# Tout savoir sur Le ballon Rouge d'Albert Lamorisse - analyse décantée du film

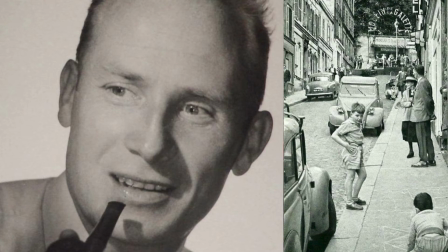8:18 Evidemment, la Maurice est contemporain de l'époque, donc bon, il n'imagine pas la reconstitution comme on peut l'imaginer aujourd'hui, ceci dit,
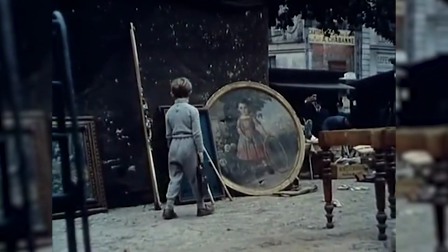8:25 ça n'empêche pas qu'on ressente cette sensation en regardant son film. Au final, c'est un peu un monde où les enfants sont seuls, car les adultes vaquent en fait à leurs occupations.
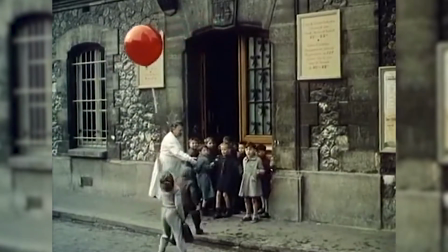8:35 Les gens n'ont pas de nom, pas de visage. On ne saura d'ailleurs le nom de petit garçon qu'à la moitié du film, au hasard comme ça d'une rencontre.
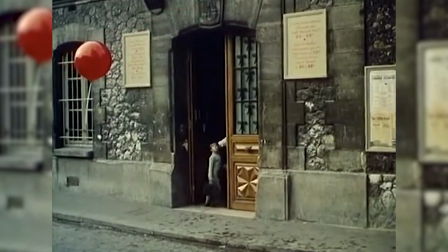8:43 Il y a aussi, comme on a déjà dit, très peu de gros plans. Et ça, ça veut aussi dire qu'on n'a pas très envie de personnaliser.
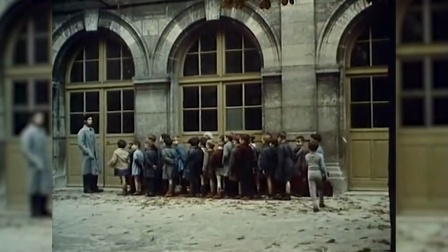8:49 Pourtant, les compositions de plans rappellent celles des photos d'un Paris qu'on connaît bien, le Paris de Douano, classique des années 50.
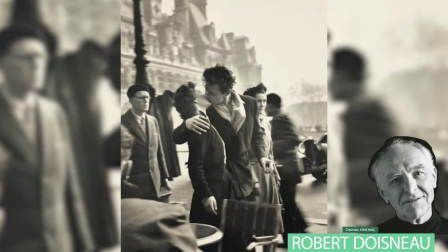8:56 Si Douano, lui, se centre sur le côté peut-être romantique de Paris, c'est ce qu'on connaît le plus de son œuvre, En fait,
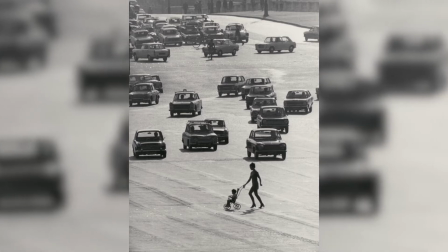9:02 Douano s'est aussi centré sur un Paris vide de voitures,
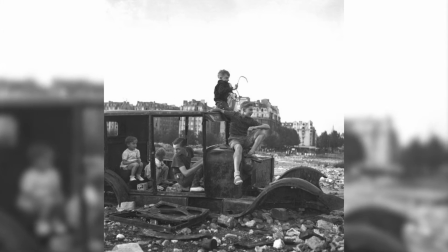9:06 avec des bâtiments délabrés, des constructions, un Paris très différent du Paris d'aujourd'hui, un Paris populaire aussi.
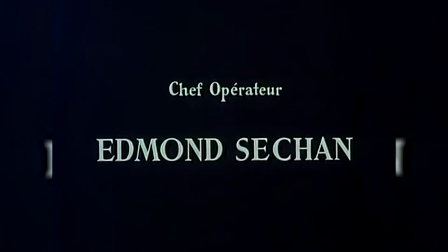9:13 La lumière quant à elle est exceptionnelle. La Maurice a choisi de nous donner le « là » dès le premier plan.
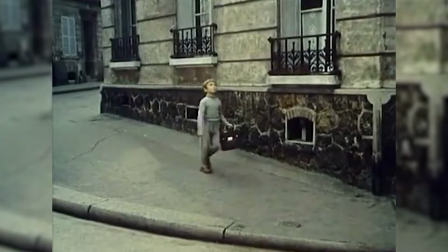9:19 Oui, le « là » comme ça. En règle générale, le film est assez désaturé et on comprend que cela est probablement un choix.
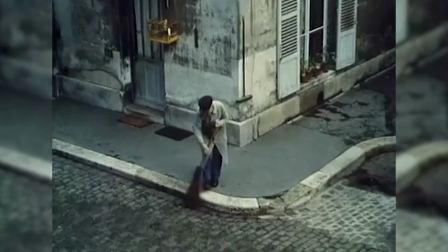9:26 Après tout, normalement la technicolore, c'est l'idée de faire exploser les couleurs, n'est-ce pas ?
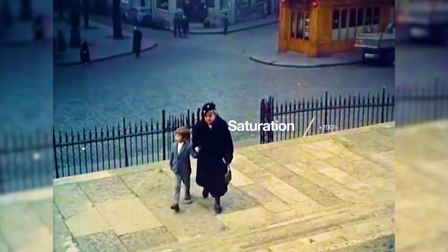9:31 Donc la Maurice pouvait très bien faire ce choix là alors pourquoi tout un film sans trop de couleurs tournés en technicolore ?
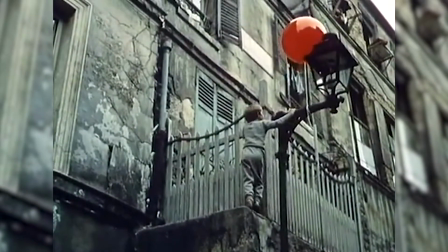9:37 En fait je pense que la réponse vient dans le premier plan. Le premier plan de ce ballon rouge qui éclate dans un pari désaturé.
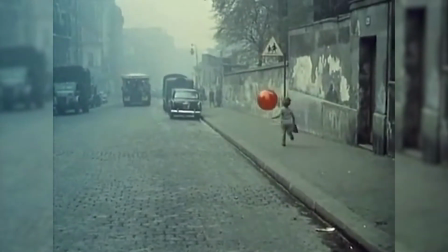9:44 La désaturation rappelons que c'est la disparition des couleurs est accentuée pendant tout le film pour faire ressortir ce ballon rouge ce personnage principal.
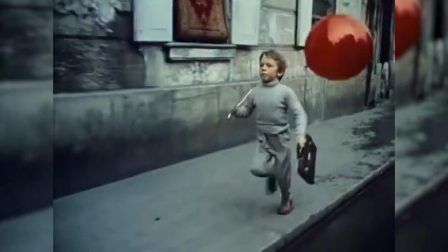9:53 Je pense que c'est tout simplement l'explication.
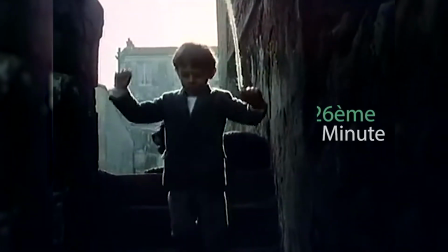9:54 D'ailleurs, j'ai envie de faire une mention spéciale à la 26ème minute avec un plan raccord ballon exceptionnel qui, à lui seul,
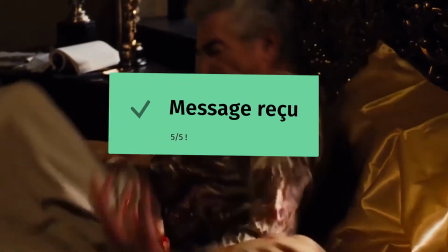10:03 justifie la désaturation. Bon, on va faire passer d'autres types de messages comme on a pu voir, notamment à propos des enfants,
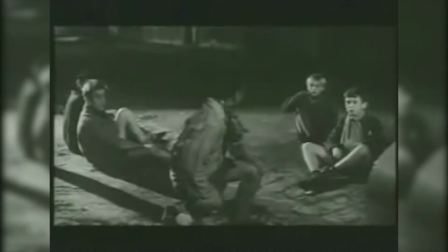10:10 leur place dans leur société et que les enfants aussi, on leur part un peu de cruauté, n'est-ce pas ?
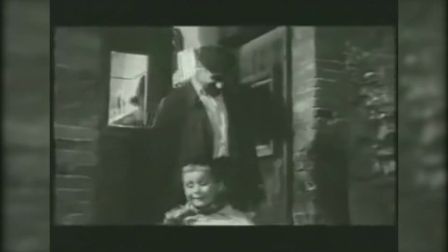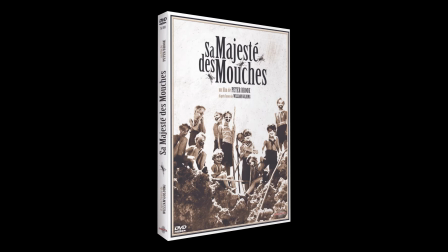10:21 Ils sont le reflet en fait de la société adulte. Du coup, les plans de masse des enfants qui poursuivent Pascal sont très bien effectués.
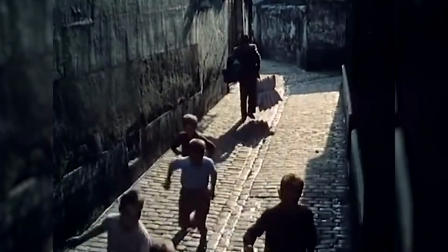10:29 Les enfants sont filmés comme une foule sans forme, souvent en contre-jour, dans les rues, tandis que Pascal les précède dans une lumière matinale.
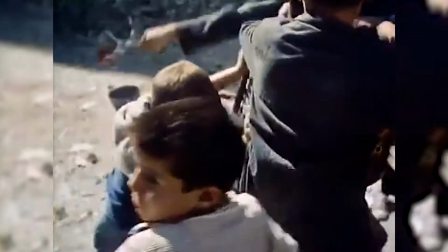10:37 C'est la foule sombre contre la lumière de l'âme solitaire. C'est beau, j'en pleurerai presque.
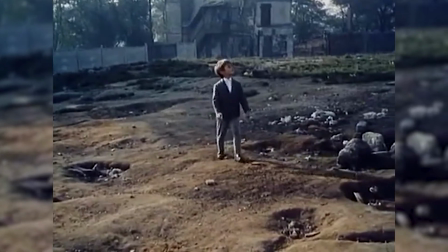10:42 En fait, je vais pas pleurer, je vais plutôt faire ça. Santé les amis !
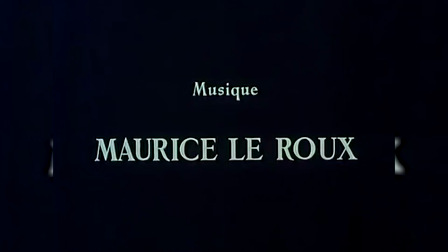10:54 La musique, d'une façon générale, accompagne très bien le film. sans trop illustrer.
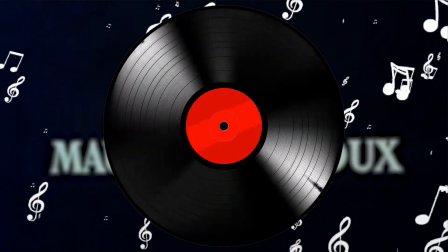10:59 Mais en fait, au final, c'est un petit point faible du film pour moi. Omnipotente, et c'est ça le problème, sans vraiment nous transporter, on ne retient rien de cette musique.
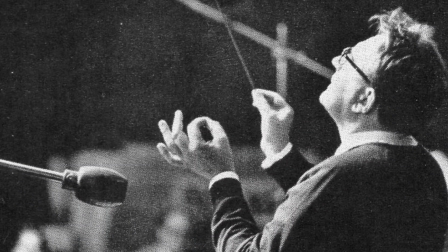11:08 Pas plus qu'elle nous aide vraiment à vibrer. Pourtant, j'aime en général les musiques de Maurice Leroux, notamment son travail dans Le Petit Soldat de Godard que j'avais trouvé exceptionnel.
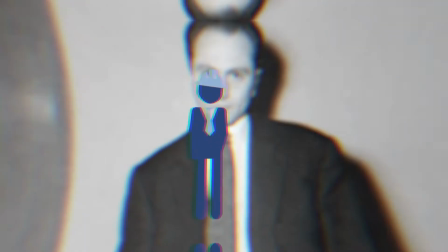11:17 J'ai fait quelques petites recherches sur Albert Lamoris. J'ai découvert qu'il était l'inventeur d'un système de prise de vue aérienne appelé télévision.
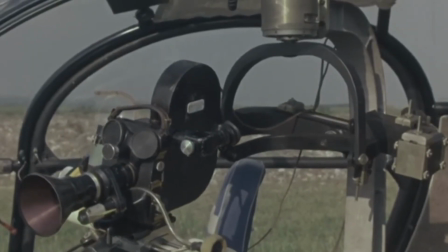11:25 D'ailleurs, cela traduit très bien son obsession pour des objets volants, comme on a pu le dire en début de vidéo.
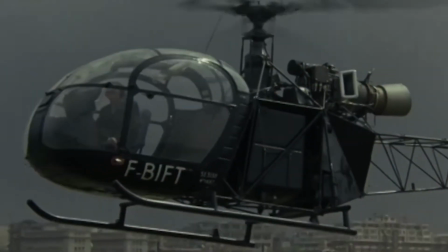11:30 C'est en quelque sorte l'ancêtre des systèmes anti-vibration de prise de vue aérienne,
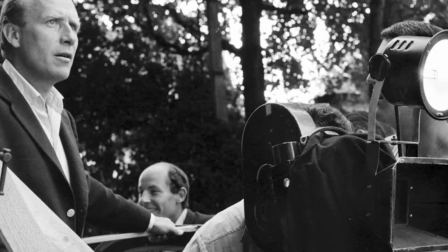11:36 bref des caméras embarquées dans des hélicoptères ou des avions. Il réalise deux documentaires grâce à cette technique, Paris jamais vu et Versailles.
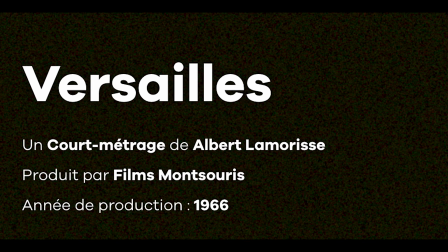11:44 D'ailleurs, je tiens à dire que ce dernier documentaire, Versailles, a été fait avec l'aide d'André Malraux.
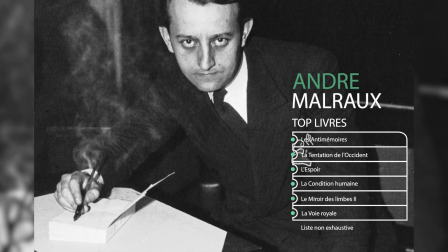11:50 André, f***, Malraux. Rien que ça les amis. Des autres films de fiction bénéficieront de cette technologie.
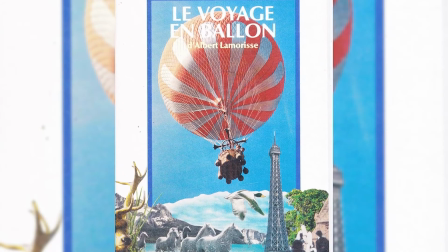11:57 Le voyage en ballon, qui est en fait la suite de notre film, là dont on est en train de parler aujourd'hui, et Le vent des amoureux.
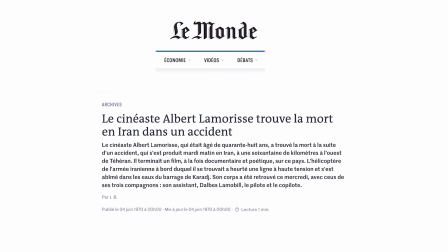12:04 Malheureusement, il perdra sa vie dans un accident d'hélicoptère en 1970, à la fin d'un tournage.
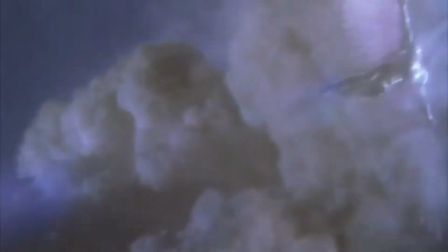12:11 Comme Icar, il s'est un tout petit peu trop approché du soleil pour réaliser ses rêves.
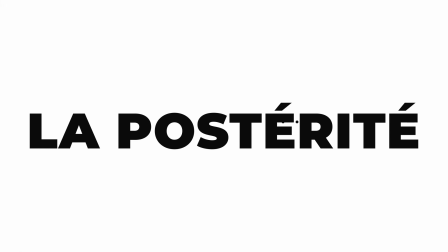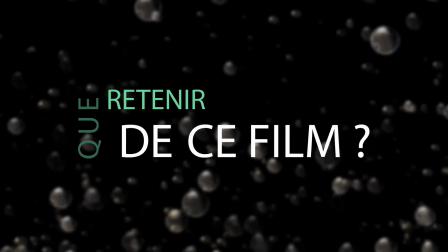12:21 Allez, puisque ça tourne encore, que retenir de ses films ? Eh bien, en fait, pas mal de choses.